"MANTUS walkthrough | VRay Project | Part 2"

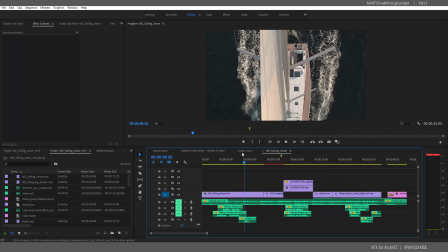661s
can see here I have sounds for water for this thing whoosh it's passing by and basically I'm kind of animating and simulating everything that's happening
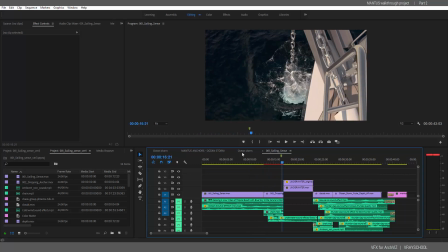674s
if it's a drop anchor it's a splashes here and I have this sound of a chain going
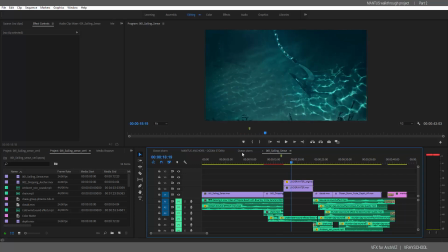681s
down the land here and like I have the bubbles underwater to to help you can see how much those bottle bubbles at the end became very subtle because I
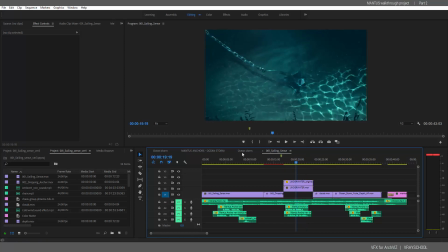698s
didn't really want to throw them on the frame but they adding a lot it gives like this whole thing is as living underwater
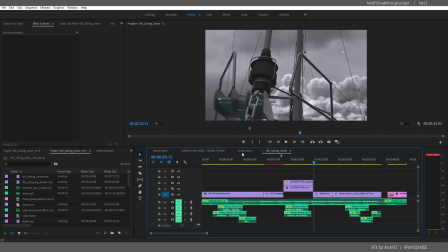707s
organisms and everything. This is pretty cool here too.
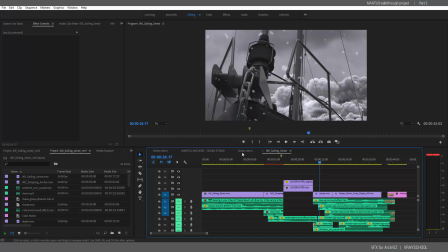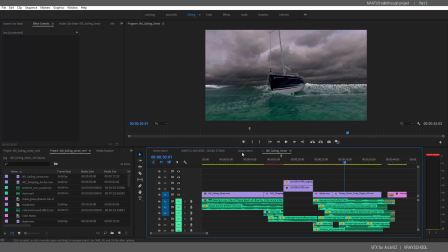720s
The end of
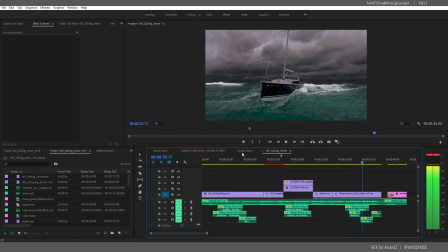725s
this is also wind blowing and the logo at the end.
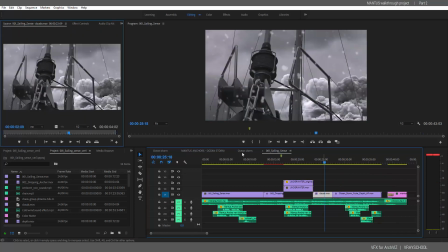734s
Okay, so a very minimal color correction here and there, some video effects,
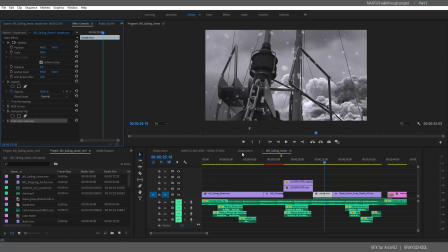741s
some fast color correction I put here and there, some of them horizontal.
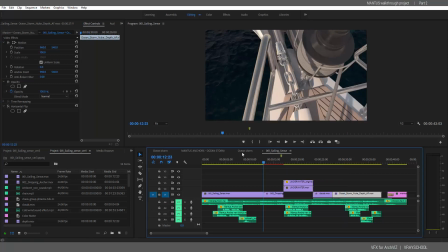749s
So before we go, I just want to pay attention on this scenario narrative.
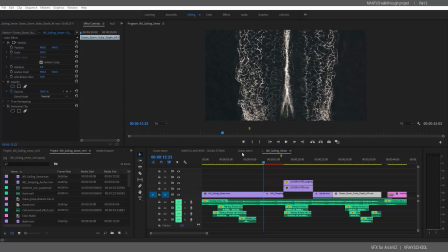758s
and I'm using this tool to help me get
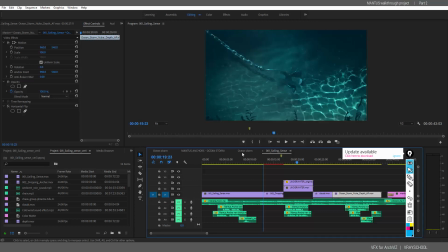765s
better animation so if it's underwater here somewhere and the anchor is going down I'm really like painting and seeing where this whole thing is going and where it's gonna end so if we take a little bit of how to plan this whole thing
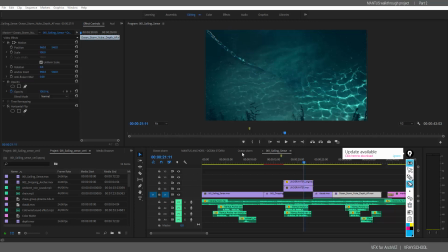785s
those videos. So basically you need to go and see where your eye is looking.
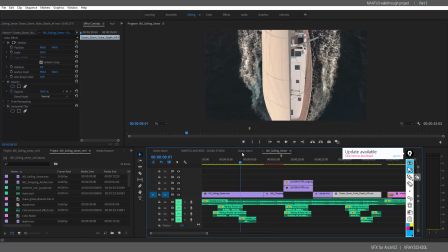791s
And that's the thing that I learned from my animation degree that I did. So we're going here, we're looking kind of here somewhere, right?
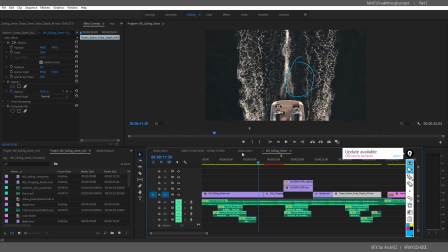801s
And then we end up looking at those guys. Now this new shot comes in, our eyes is somewhere right here right we're looking and then the
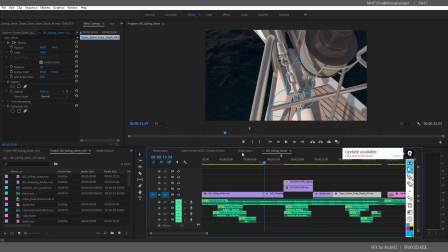812s
minute next shot kicks in boom I'm like right here I'm still having
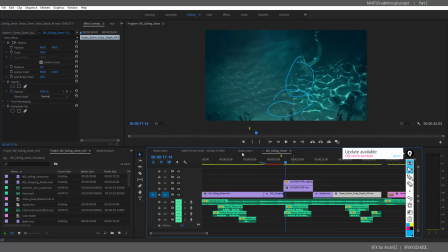817s
the same spot and now it's following now it's following it's coming from top all the way down it's going down all the way here and then it ends
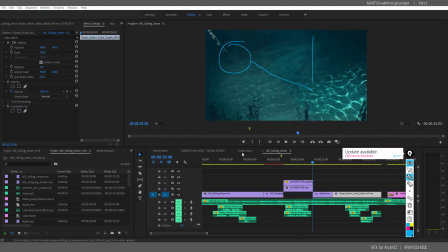833s
right here at that spot so my next shot is going to be right here,
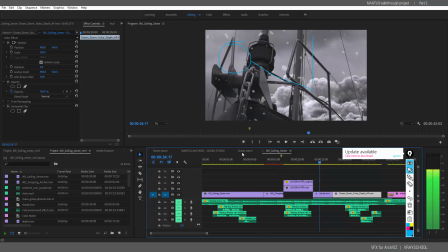839s
you know.
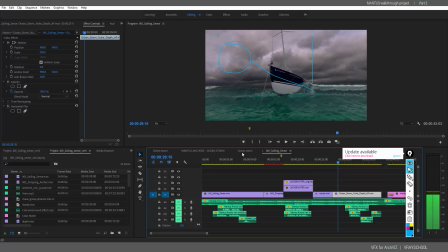842s
And while I was doing this animation I noticed something that I'm actually breaking a rule, one of the most important rules. It's called 180 rule. So basically I have a line and I need to follow that line, okay.
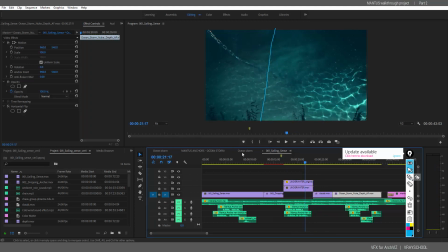857s
So if I'm going from left to right, that's the motion, boom boom right i'm going down here and i'm going to this direction so left to right so my line of action is this here i have to keep my line of action
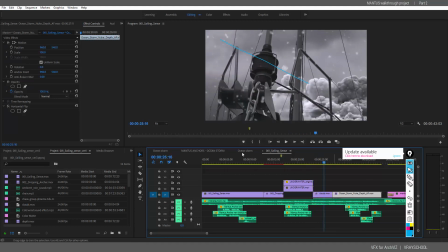875s
so basically what i needed to do is to have this guy flipped
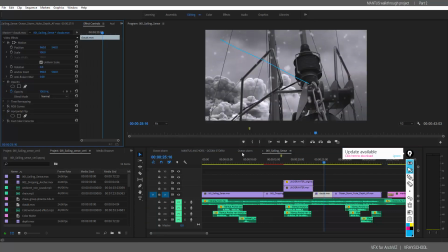881s
in order to have the left to right continuously and then this guy also flipped right
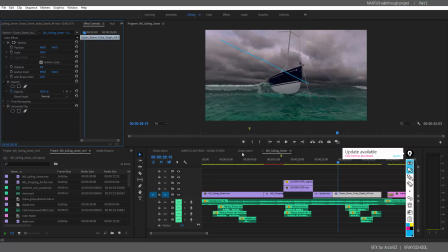890s
here also flipped in order to maintain this left to right thing. Now, when I didn't have any effects on it, it was very noticeable. But when I started putting effects, then it kind of started working all together.